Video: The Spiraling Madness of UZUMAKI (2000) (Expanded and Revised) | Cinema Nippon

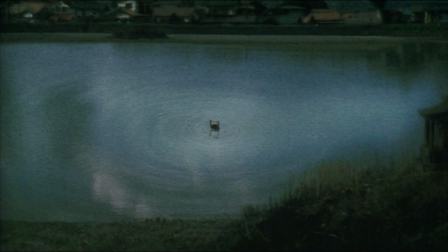764s
Almost every scene has at least one tucked away somewhere in the frame, While Ito, with the original manga,
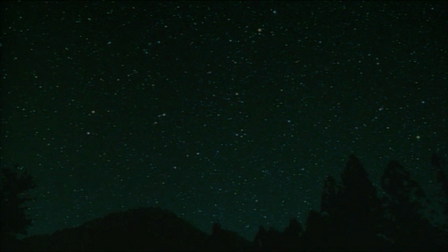770s
took the more cosmic approach to its horror, injecting the idea of the spiral into everything within the small town of Kurozocho,
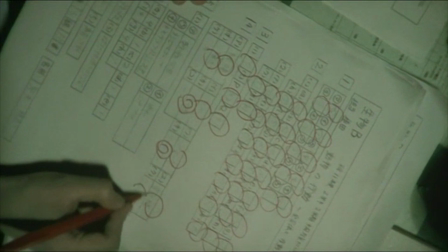777s
Higuchinsky instead takes advantage of the medium of the moving image to manifest this more directly.
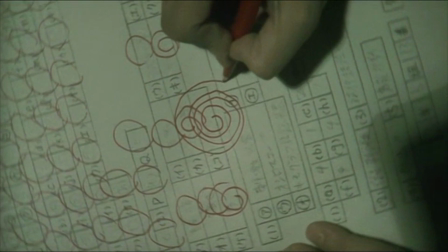784s
Throughout the runtime of the film, the audience gets the feeling that neither they nor the characters can escape the Uzumaki.
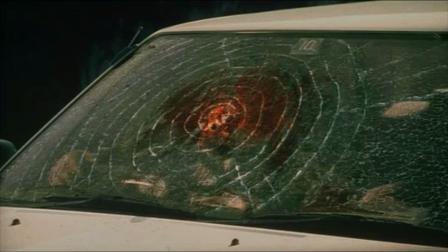790s
It induces a sense of unease that may not be wholly conscious,
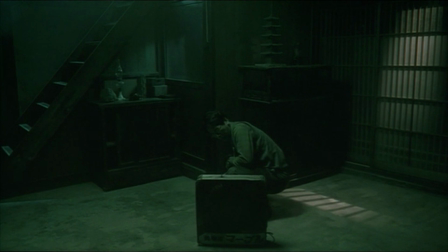794s
and it's unlikely that anyone will see every spiral on their first viewing of the film.
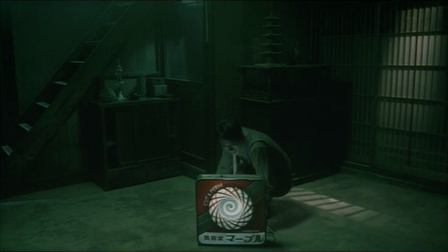800s
Adding to this is the color palette of the film.
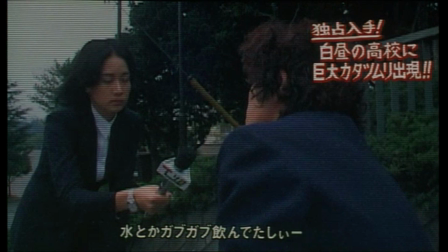803s
There's a very distinct green atmosphere, with the marked exception of several parts involving the television crew or other electronics,
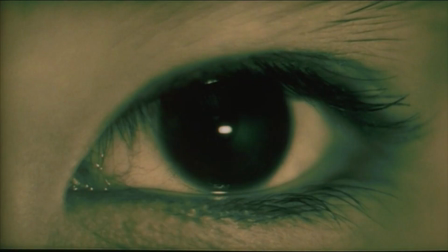811s
which seem extremely colorful and bright compared to the rest of the film.
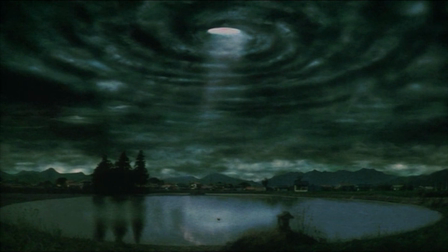815s
This lends to the movie a timeless atmosphere, which makes it feel both older and newer than its 2000 release date.
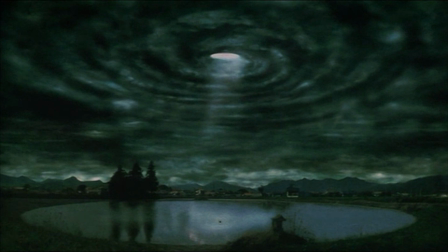822s
It feels like it could have been created at any point.
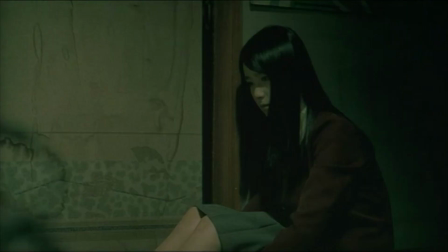825s
The perfect feeling for something that is supposed to represent a spiral, which as long as it spins, has no true end.
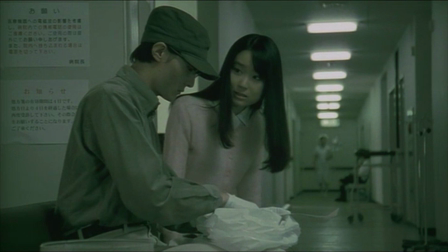832s
Compound this with the fact that the film begins and ends at the same moment and you've pretty much got an endless loop,
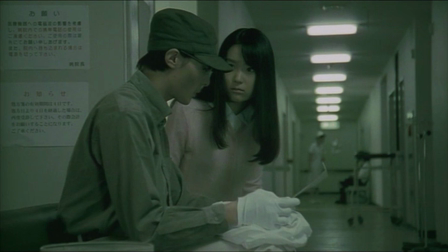838s
leaving viewers to draw their own conclusions about Uzumaki's cyclical nature. Let's talk about the film as an adaptation.
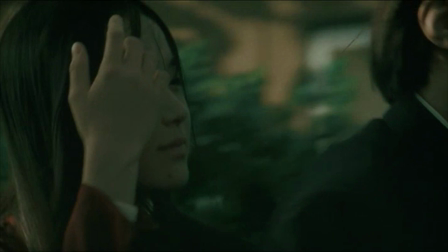845s
We don't want anyone getting the wrong idea and thinking that we dislike the body horror present in the manga, or that we believe it to be non-atmospheric or ineffective with its scares.
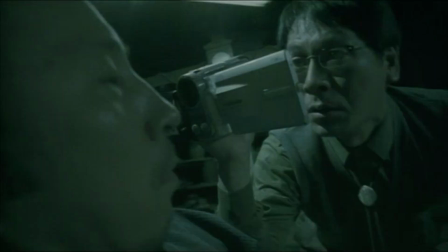854s
Quite the opposite, actually. The manga is pretty brilliant. We read it ahead of time so that we could go into the film with some background knowledge of the manga.
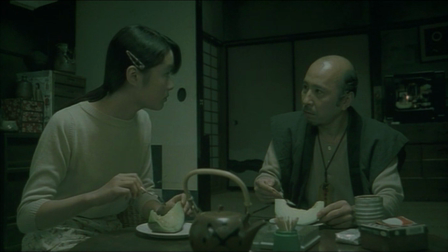862s
What we're trying to get at here is not that the film is bad, but that in ADAPTING the manga to film,
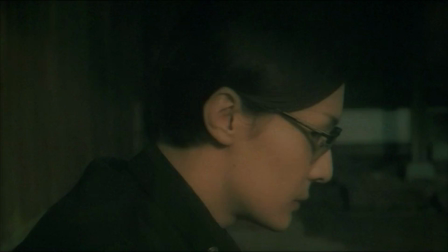869s
Hijichinsky and the screenwriters made the sly decision to restrain themselves.
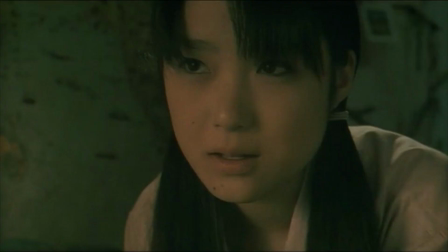874s
Sort of like how the Suicide Club manga is a bit more balls-to-the-wall in terms of showing some racier parts.
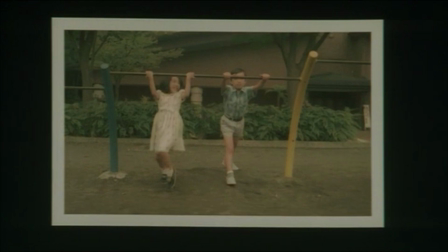881s
Junji Ito's original manga benefits from being in a non-photorealistic style. It's all hand-drawn.
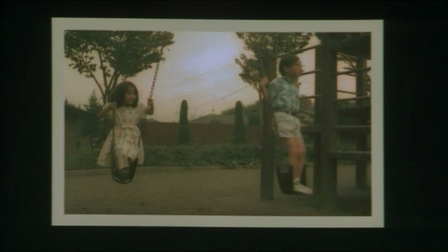887s
On the other hand, the medium of film, save of course animated film, can suffer from needing to be more realistic.
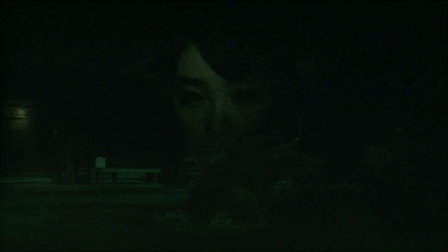894s
Body horror is particularly difficult in this respect, as the effects need to be up to a certain bar,
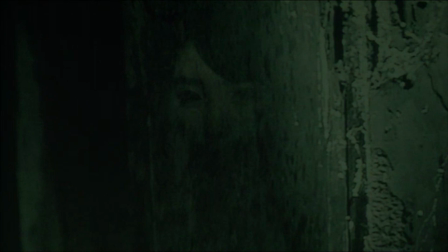899s
or else they need to embrace their insanity in a way that allows the audience to remove themselves from the reality of the situation.
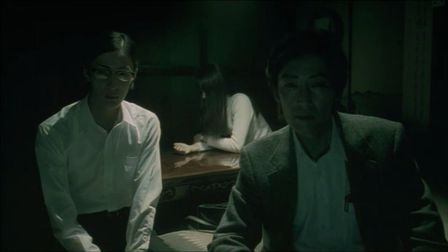907s
This is pretty difficult to do, as failing this will more than likely lead to laughter,
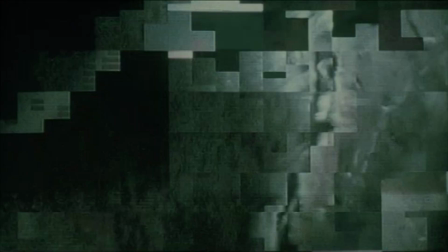912s
where the filmmakers might have sought cringes and bothered sharp inhales from the audience.
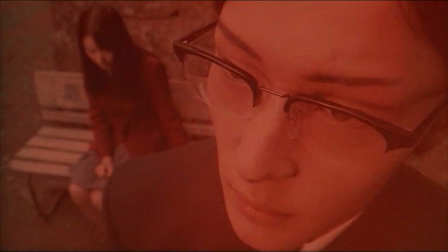918s
In this way, Uzumaki walks the line effectively, showing only what won't look absolutely absurd,
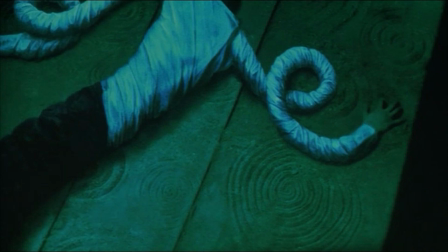924s
keeping in the transformations and deaths that are easier to simulate realistically, and slowly ramping up the body horror to a thunderous crescendo at the end,
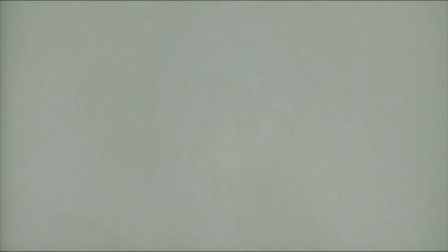933s
once the audience has bought into the insanity of the world enough to believe something a little more crazy.
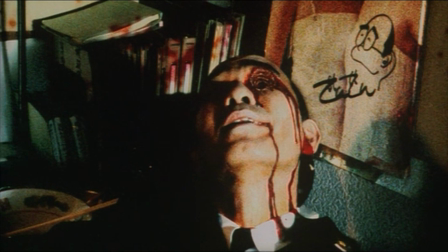939s
If we can complain about anything with the adaptation, though, it would be the relative dearth of material compared to the manga.
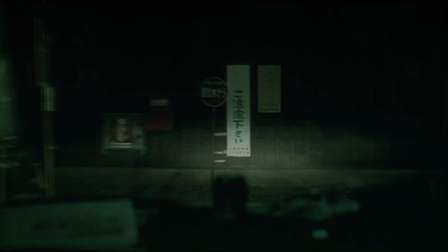946s
If anything, we kind of wish we had watched the film before reading the manga. About two-thirds of the way through the film,
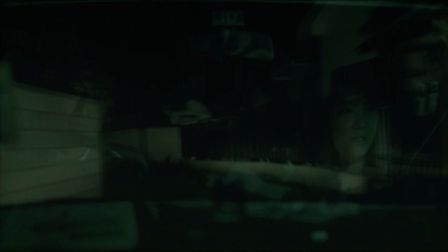951s
we were discussing that we liked how they had restructured things for a more interwoven narrative rather than the
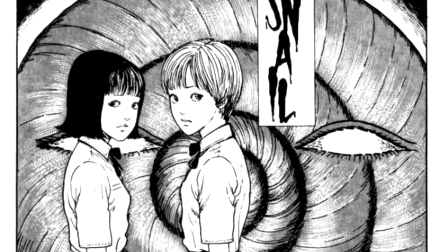956s
episodic one present in the manga. but we kept questioning how much they could pack in.
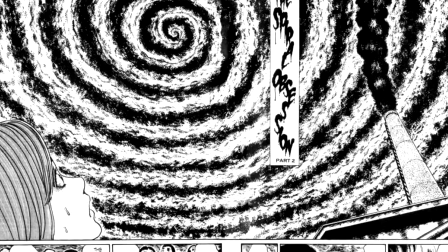962s
In the end, the film is composed primarily of plots derived from chapters 1,
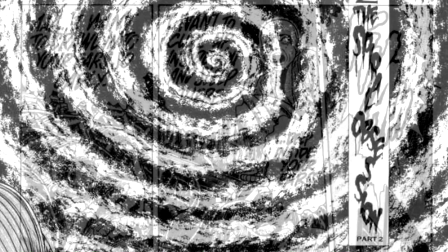967s
2, and 7, with smaller parts drawn from chapters 4, 6, 8, 15, and 19.
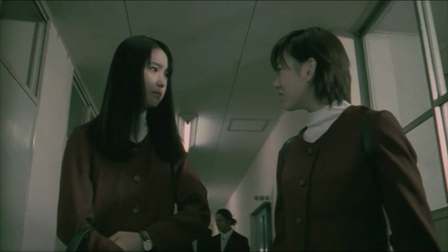973s
If we're being generous, that means that the film adapts less than half the manga, but given how truncated the latter chapters listed here become,
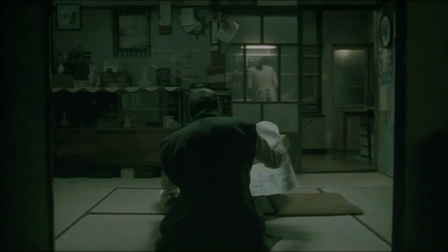982s
it's really something more like one-fifth of the manga that makes it into the film. The film isn't bad by any means,
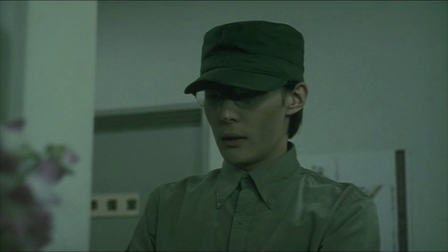988s
but we couldn't help thinking after finishing it that the manga would perhaps be better suited to adaptation as a horror series,
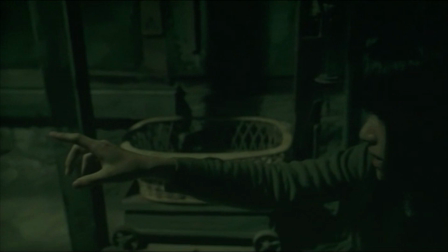995s
or perhaps a series of films like Ito's other big manga-to-film adaptation, Tomie.
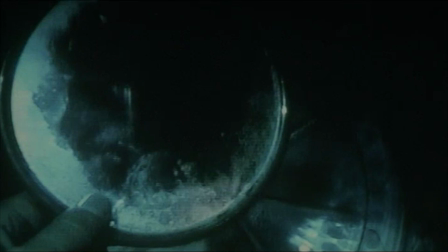1001s
Ultimately, these losses that come from Uzumaki's adaptation to film mean that the message of the film perhaps changes.
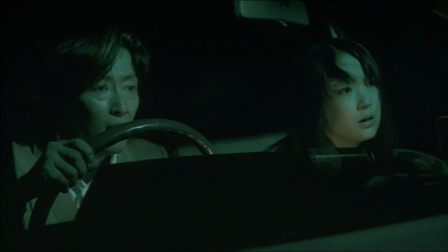1008s
We won't spoil anything about the manga, as it really gets pretty far out there compared to the film.